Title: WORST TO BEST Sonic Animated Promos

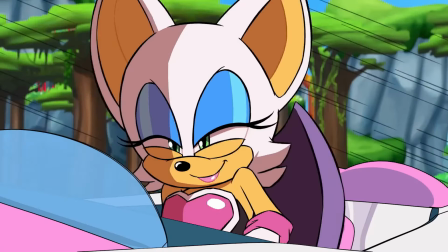[4:09]
The soundtrack has a good number of brief covers of old themes, and Crush 40's Greenlight Ride?
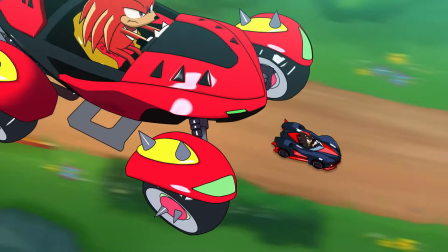[4:13]
Damn, that's a good song. I love how the animation blends 2D and CG to sell that exhilaration of speed.
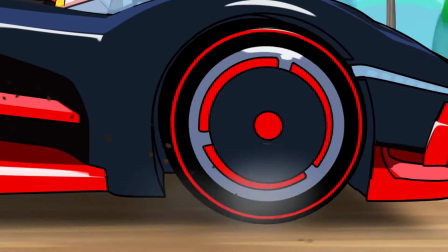[4:20]
Quills and ears blowing in the wind, pebbles and dirt launched by the tires going 100 miles per hour, the way the cars are blurs to those standing still,
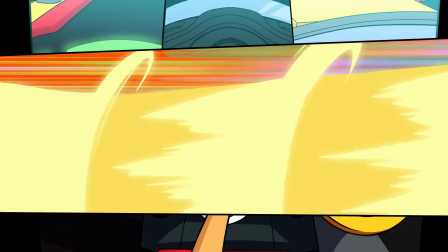[4:27]
and there's a healthy balance of blistering high-speed driving and slower tranquility.
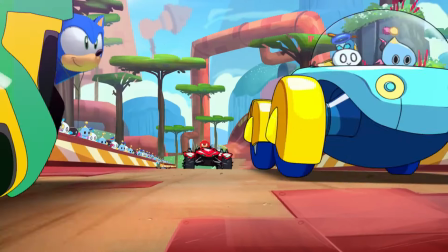[4:33]
A few things hold it back. Planet Wisp is the only track here. Part 2 could have featured the other circuits like Sanopolis or Casino Park.
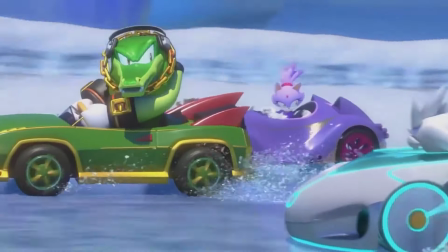[4:40]
Team Vector is nowhere to be seen, and that stings when you realize that Blaze, Silver, and Vector have never been in one of these.
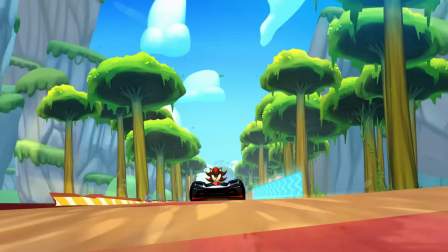[4:47]
Team Eggman is incomplete with Metal Sonic and Zavok absent. And the infamous part was Shadow refusing to help Rouge and Omega, his best friends.
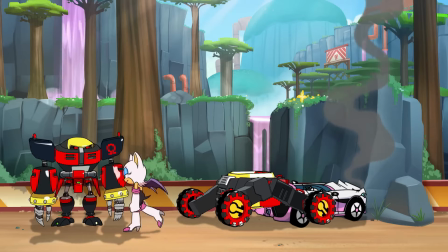[4:56]
It's even worse than I remember, cause All Hail Shadow is playing. I know why it's there.
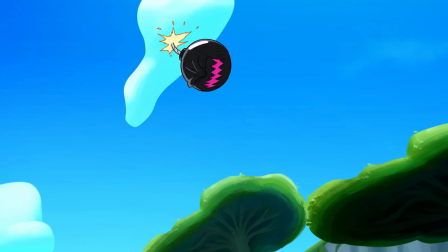[5:01]
Him doing so was meant to show that you need to be a team player to win. If you ditch your teammates, it'll cost you in the end.
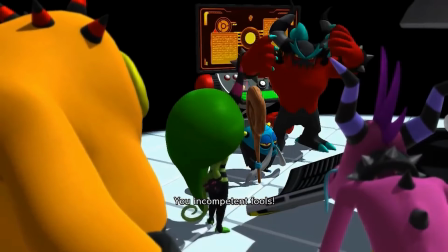[5:07]
But it's in bad taste to give Shadow that role. Why not have Zavok be the anti-friends guy?
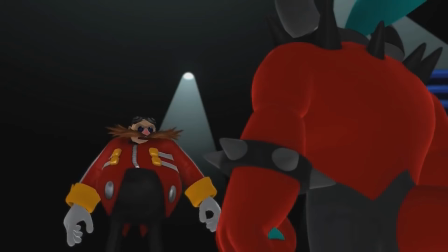[5:12]
We could have gotten him and Eggman bickering, That would have been funny. Don't know why Omega was written as a dunce.
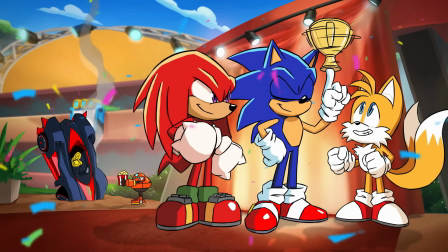[5:17]
Why didn't I bring that up before? All that aside, it's a solid and upbeat promo that gets you in the mood to race.
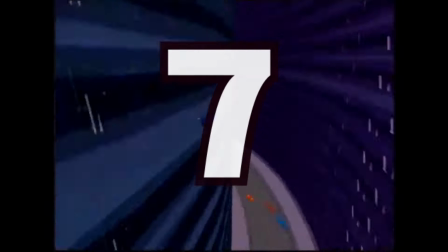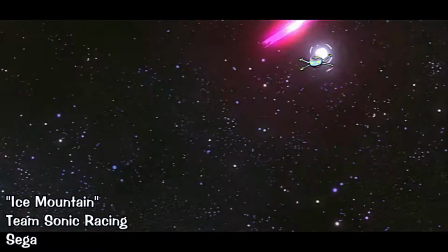[5:30]
Chow in Space. At first, I wasn't going to put this here, but in the end credits, we see the Chow group driving in Team Sonic Racing.
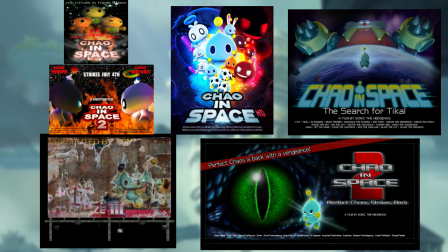[5:37]
It counts! Those Chow in Space movie posters we've seen in a few games, which were just meant to be a small joke, came to fruition in this mini-movie.
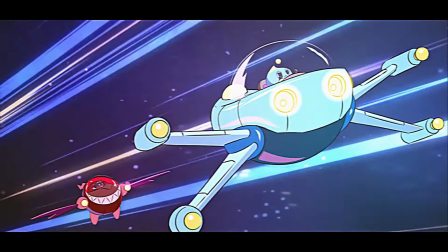[5:46]
Definitely the shortest and most adorable of the promos. A neutral Chao is an action hero in a heated dogfight with a dark Chao.
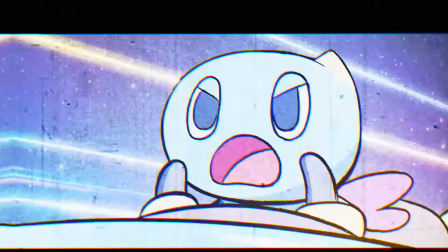[5:53]
In space! In their dream.
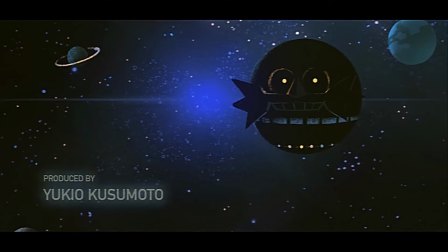[5:56]
The space dream has a grainy VHS filter, alluding to the early 2000s when Sonic Adventure 2 was released and when video cassettes were common back then.
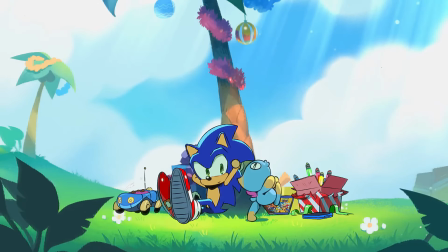[6:04]
In the Chao Garden though, the picture is clean, telling us we are not in the dream.
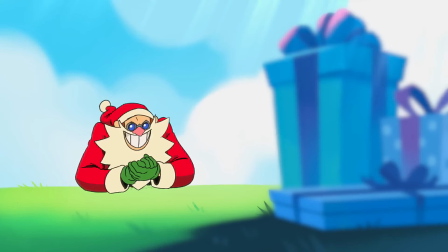[6:08]
As they sleepwalk, Sonic is trying to keep them out of harm's way while Eggman, dressed as Santa Claus because holiday special, attempts to steal presents.
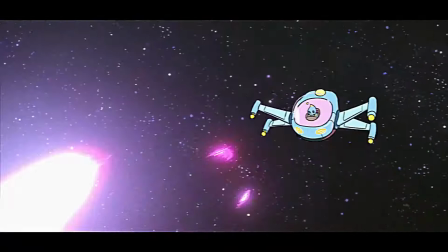[6:15]
That fiend! It might also be the most violent promo since it's implied that Chao yanks Sonic's nose out of his face.
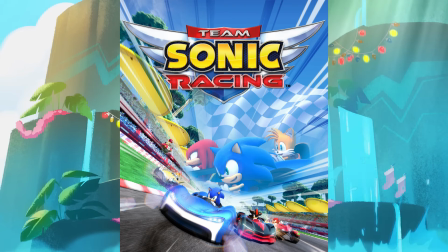[6:23]
Yes, it doesn't show much of how Team Sonic Racing plays since this came out at the tail end of 2019,
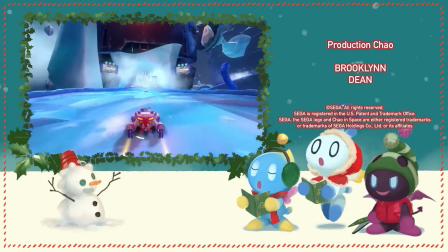[6:29]
tagging the big game of that year which was already released half a year prior. But it's a Chao cartoon!
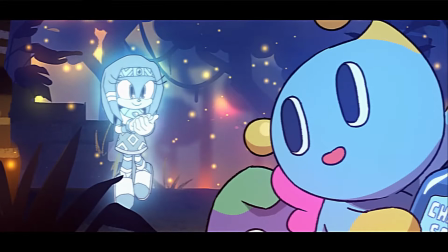[6:34]
I don't have an Emmy to rank it lower! Plenty of easter eggs and charms warm any fan's heart.
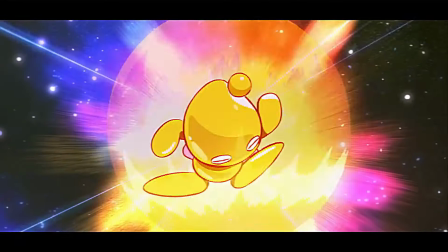[6:39]
It's Chow in Space!
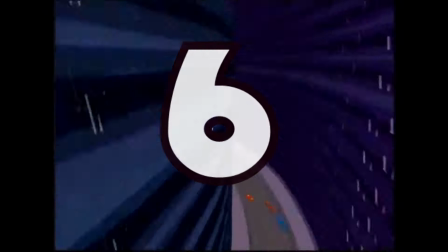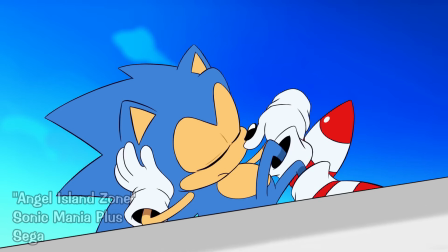[6:46]
Sonic Mania Adventures! The first in a consistent line of animated promos.
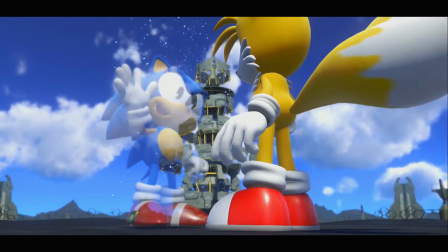[6:51]
This miniseries starts off with classic Sonic returning to his home dimension right after helping the Resistance defeat Eggman, and finds that his Eggman is up to his old tricks again.
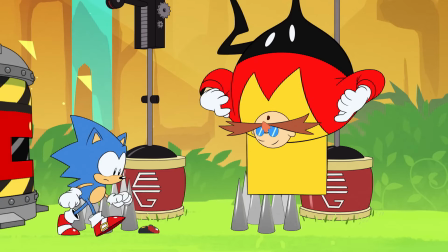[7:00]
The more goes on, the more characters are added. Episode 1 exclusively features Sonic and Eggman, Episode 2 as Sonic and Tails reunite.
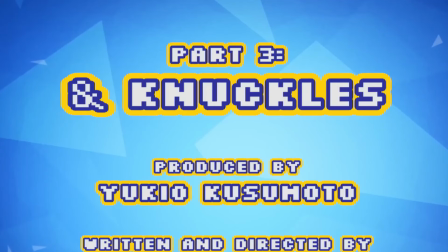[7:07]
Huh. Episode 3 is all about Knuckles. They couldn't help themselves, being incredibly protective of the Master Emerald.
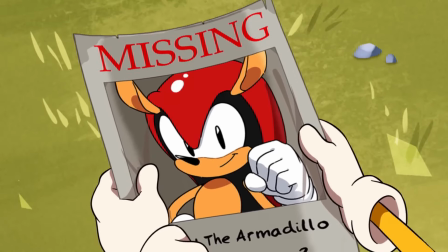[7:14]
Episode 4 is easily the best.
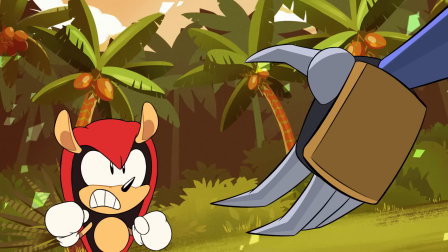[7:16]
Mighty and Ray team up and deal with Metal Sonic, who gives us a taste of how ruthless he is, threatening to hurt Ray unless Mighty surrenders his Chaos Emerald.
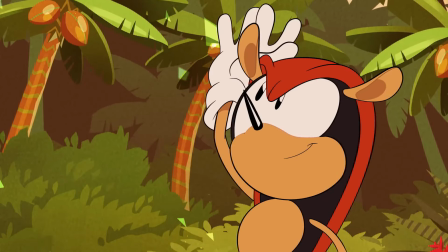[7:24]
On the topic of promotion, Many Adventures shows us what makes Mighty and Ray unique when it comes to gameplay.
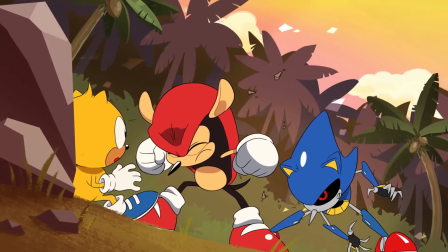[7:29]
Ray can glide in the air, and Mighty is spike-proof. If you'd like to know what I think of Mighty and Ray, check this video out.
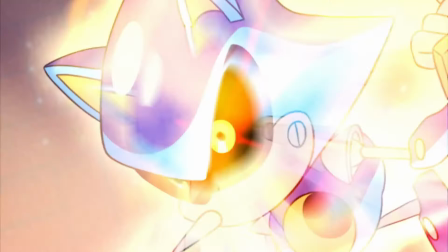[7:36]
Episode 5 has all five heroes in Eggman's base battling super metal sonic who should have had gold plating mecha sonic had the right idea this
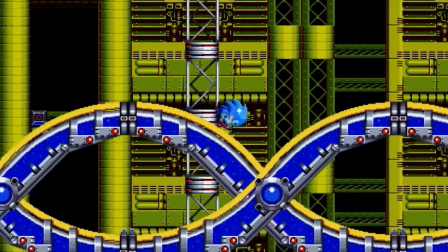[7:44]
is a very simple story and that suits mania since that game basically didn't have one it was mostly stage hopping filler the animation is one-to-one with the 2d cut scenes of mania both made by the same crew with tyson hess as director i really like how all the characters interact with each other ray
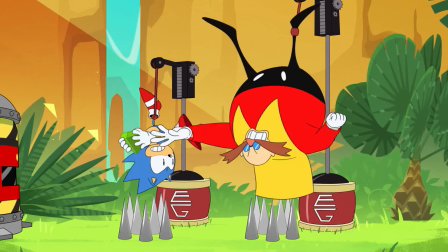[7:59]
is so freaking cute asking knuckles if he's seen mighty the way sonic and eggman bounce off each other tickles my funny bone and speaking of
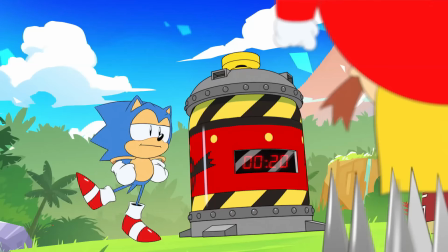[8:06]
eggman he has the best facial expressions You can tell the animators love drawing him the most.
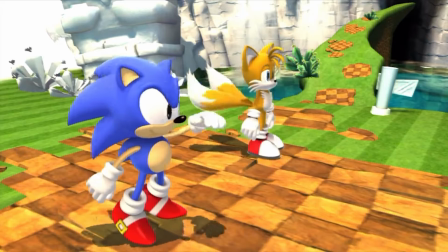[8:11]
Out of all the times we've seen Classic Sonic since 2011, he has the most emotion here.